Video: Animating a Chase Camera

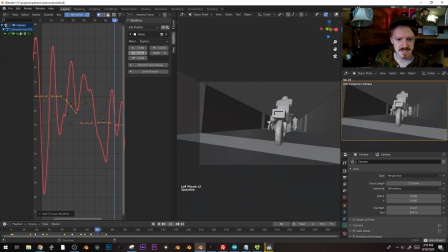Here, let's just dial this in here. It's usually going to be way too much, so I'm just going to turn it way down.
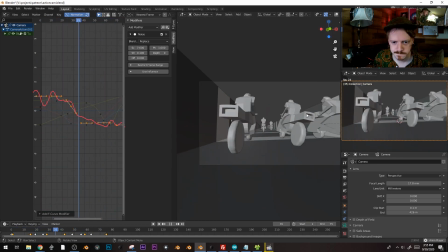Then I look at it 1,000,000 times.
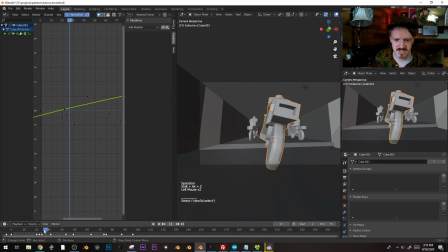I think will really help is just if he straightens up a little bit faster here when he slows down.
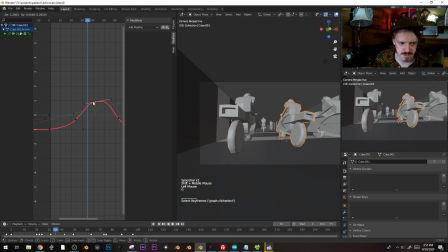So which one is that? That's that one. So I'm just gonna really try to
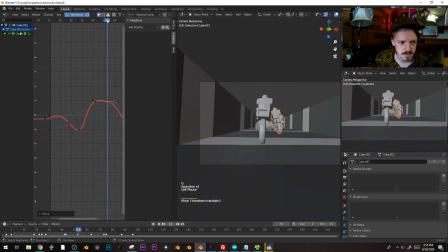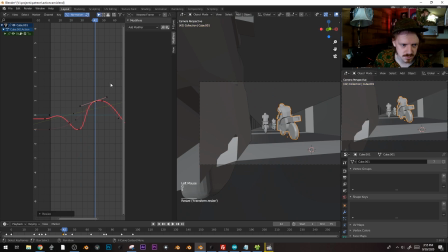he does that, and that should be when he starts to come back the other way.
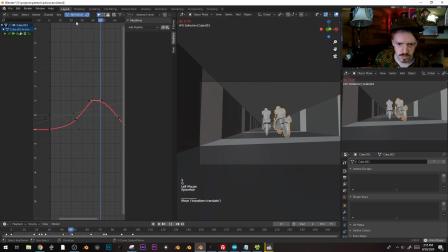Woo!
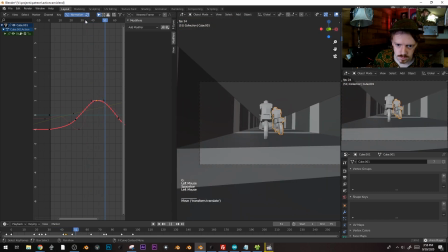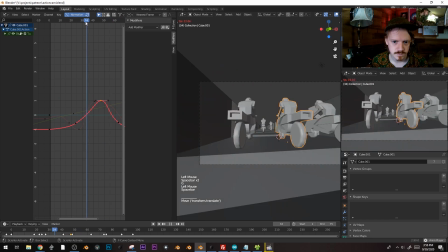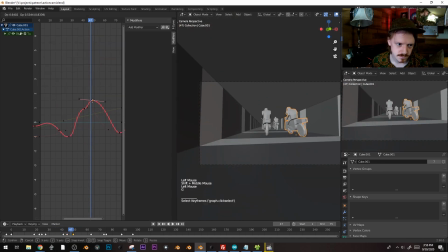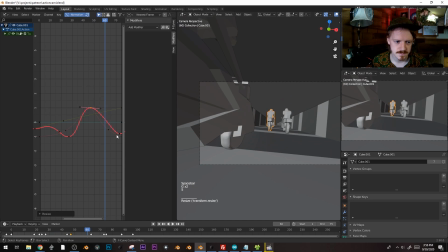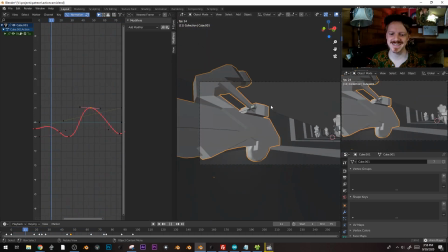Yeah, and that's just one of those parts I was talking about where it's like you just gotta keep tweaking it until it kind of feels good.
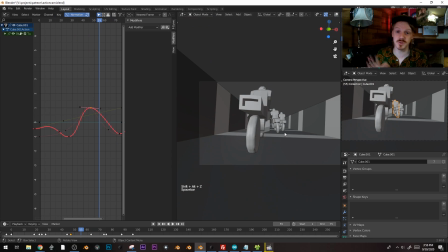You don't want him leaning, too long before, but you don't want him leaning too long after. You don't want him to like be like chink chink chink.
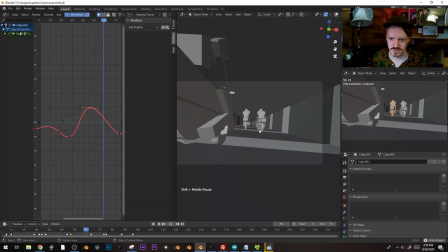So it's just you watch it, you see the parts you don't like, and you try to make it not do that.
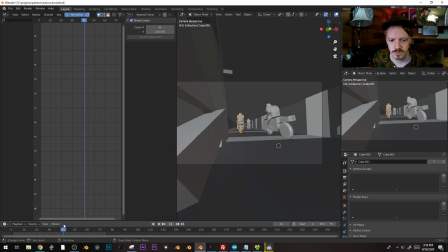Okay, let's add a couple secondary things here. Like now that we know his path, we can add like other things happening, and as long as they don't intersect him, it'll just make it feel more exciting.
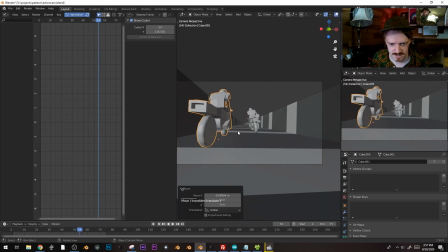So let's have this guy kind of move off that way,
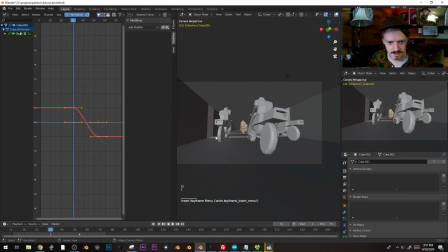and he'll kind of start like over there. Whoa, yeah.
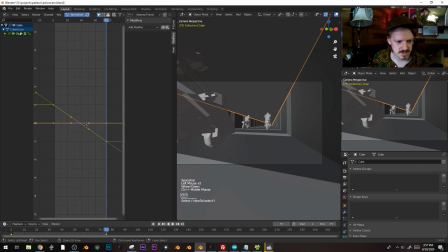Let's have this keep.
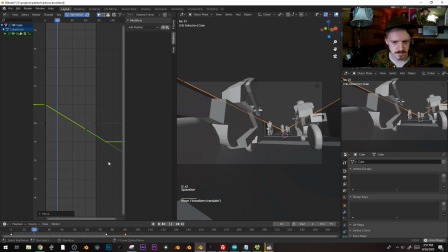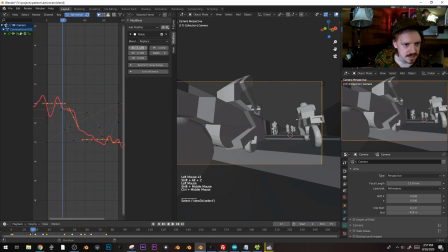Okay, I'm jumping back over to the camera. Let's make this smaller and less intense.
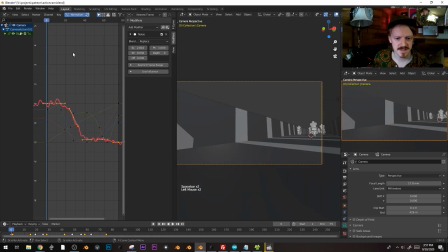Just want it to be kind of like a bump. And in fact, this whole shot is maybe too fast.
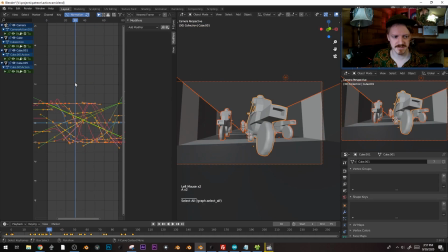So I might just like select everything and turn off. Yeah, you can decide if you want to turn off auto snap or not. I'm gonna try just scaling it up 1.5 and see what that does.
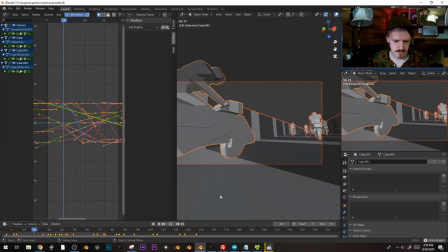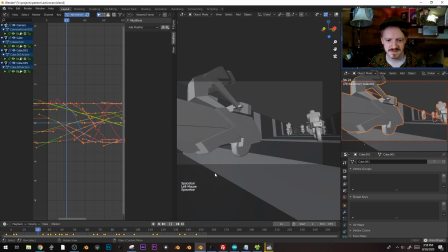There we go. This feels more real, doesn't it? She feels like we could be chasing like an actual person.
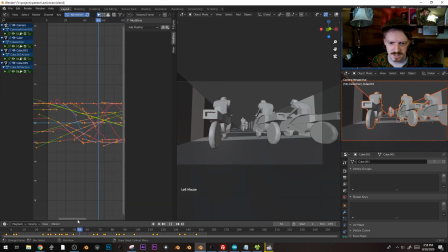Something about this motion here is not totally great, but I
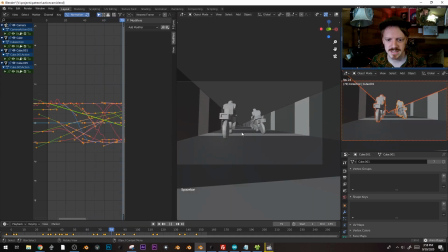think that's okay. So that's a lot of it, honestly.
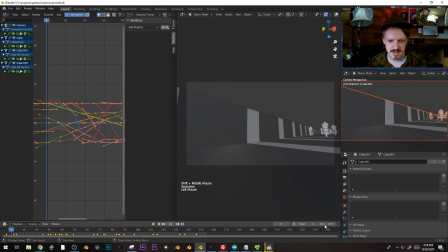There's a lot of stuff we could do
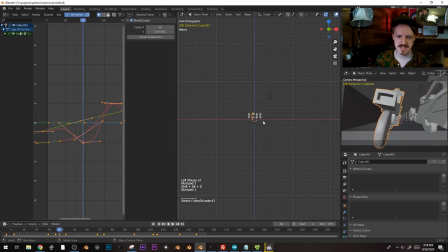to fix it, and like one thing that would probably make a lot of sense is to actually like rig up this guy so that his upper body could,
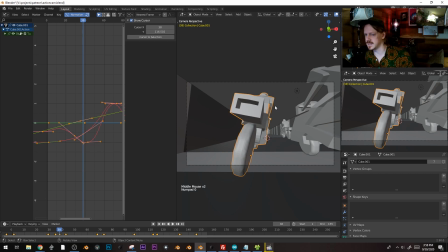you know, be leaning too. Like he leans, then the truck leans.
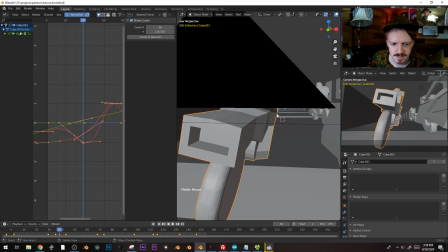The truck? The motorcycle. Another thing would be to like add a nice big tail light in here, not to
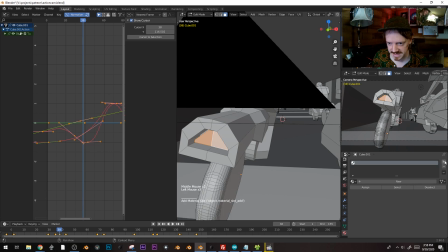get too Akira, but just because having that red point of reference will kind of really help sell that motion, and a lot of it really is just trying to convey that feeling of like swoosh swoosh.